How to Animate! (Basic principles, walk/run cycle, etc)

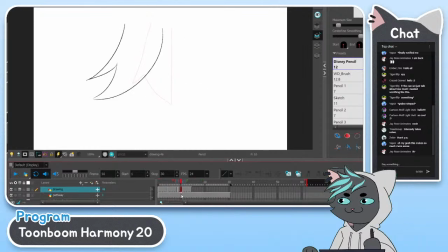1, 2, 3, 4, 1, 2, 3, 4, 1, 2, 3, 4. So that's the timing. 3 drawings at 4 frames per second, or 4 frames each.
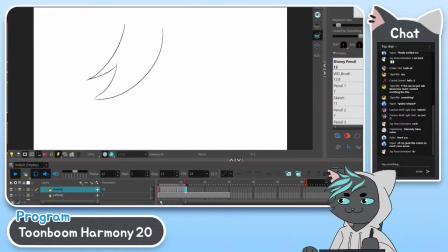Boom, boom, boom. It's very boring. It's very even, because it's evenly spaced. Boom, boom, boom, boom, boom, boom, boom, boom, boom.
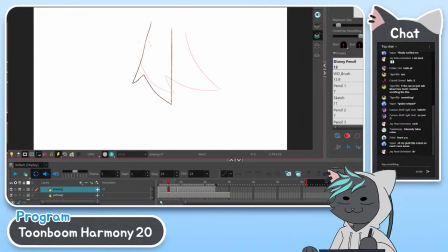But what if I played with the timing and spacing, and I made one that's a little more here? So this is the same principle as the ball that I just drew, where I start the first few frames a little closer together, and then I'll make another drawing here.
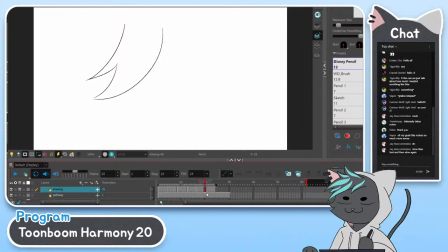And then you can like whip across here, and then it'll end a little more like this.
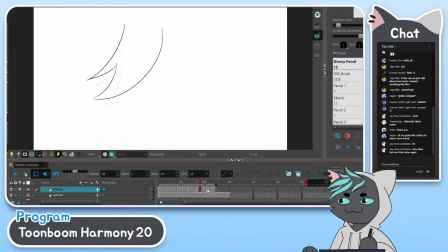And 1 second. And I'll do an in-between right here. So now let's look at this timing.
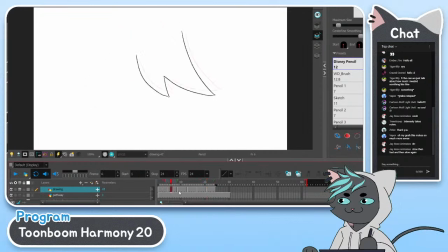It's the same number of frames, 24 frames, but I added more drawings and I spaced them apart more appealingly. And look how much more natural that is.
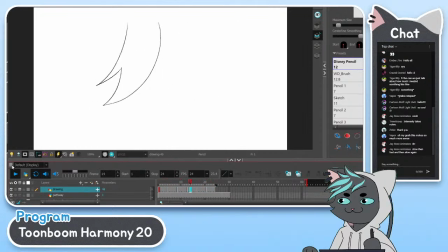And like that's like a little tuft of hair or fur, but this can apply to tails, to ears, hair, hands. You know, the way a hand falls. When you just let a hand fall here.
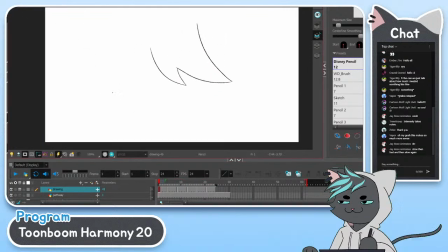I'll draw a little hand. I'm gonna give it a little bit of drag.
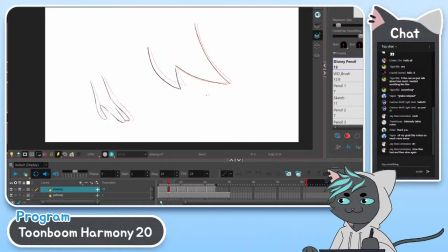Drag is when you let some of the pieces kind of like stay back, like they're being dragged across, so they're a little slower to react. So I'm letting the fingers drag a bit. And then we'll have the hand here.
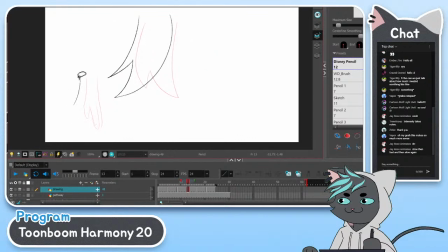And then we'll let the hand come forward and settle.
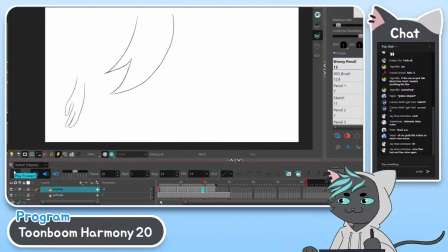And look at the hand. Look how like floppy that is. Yep, that's called ease in and ease out.
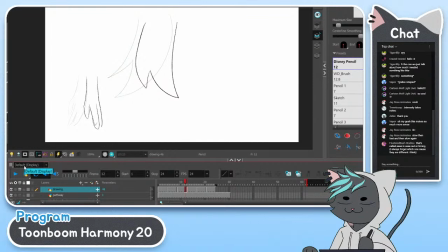The way you remember ease in and ease out, I kind of get confused too. I'm actually kind of doubting myself right now as I answer this. But ease in is when you like slow down to a stop.
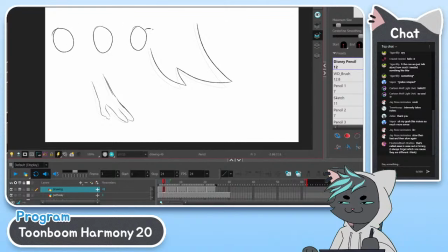So ease in is when you go from fast and apart to slowing down and getting closer together. And then easing out is when you start slow and then you ease out. You like ease yourself to a faster pace, further and further, faster apart.
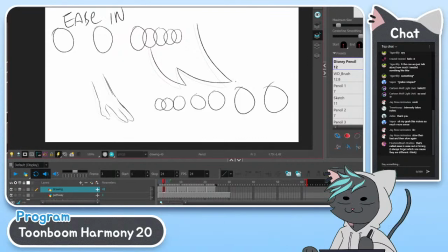So that's ease in, and this is ease out. You go from here to here, here, here, here, here, here, and here to here, here, here, here, here, here.
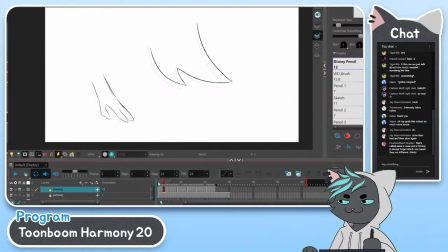So I'll just erase all that and I'll replay the hand and hair thing. Let me know if you guys have any questions so far or want like another example.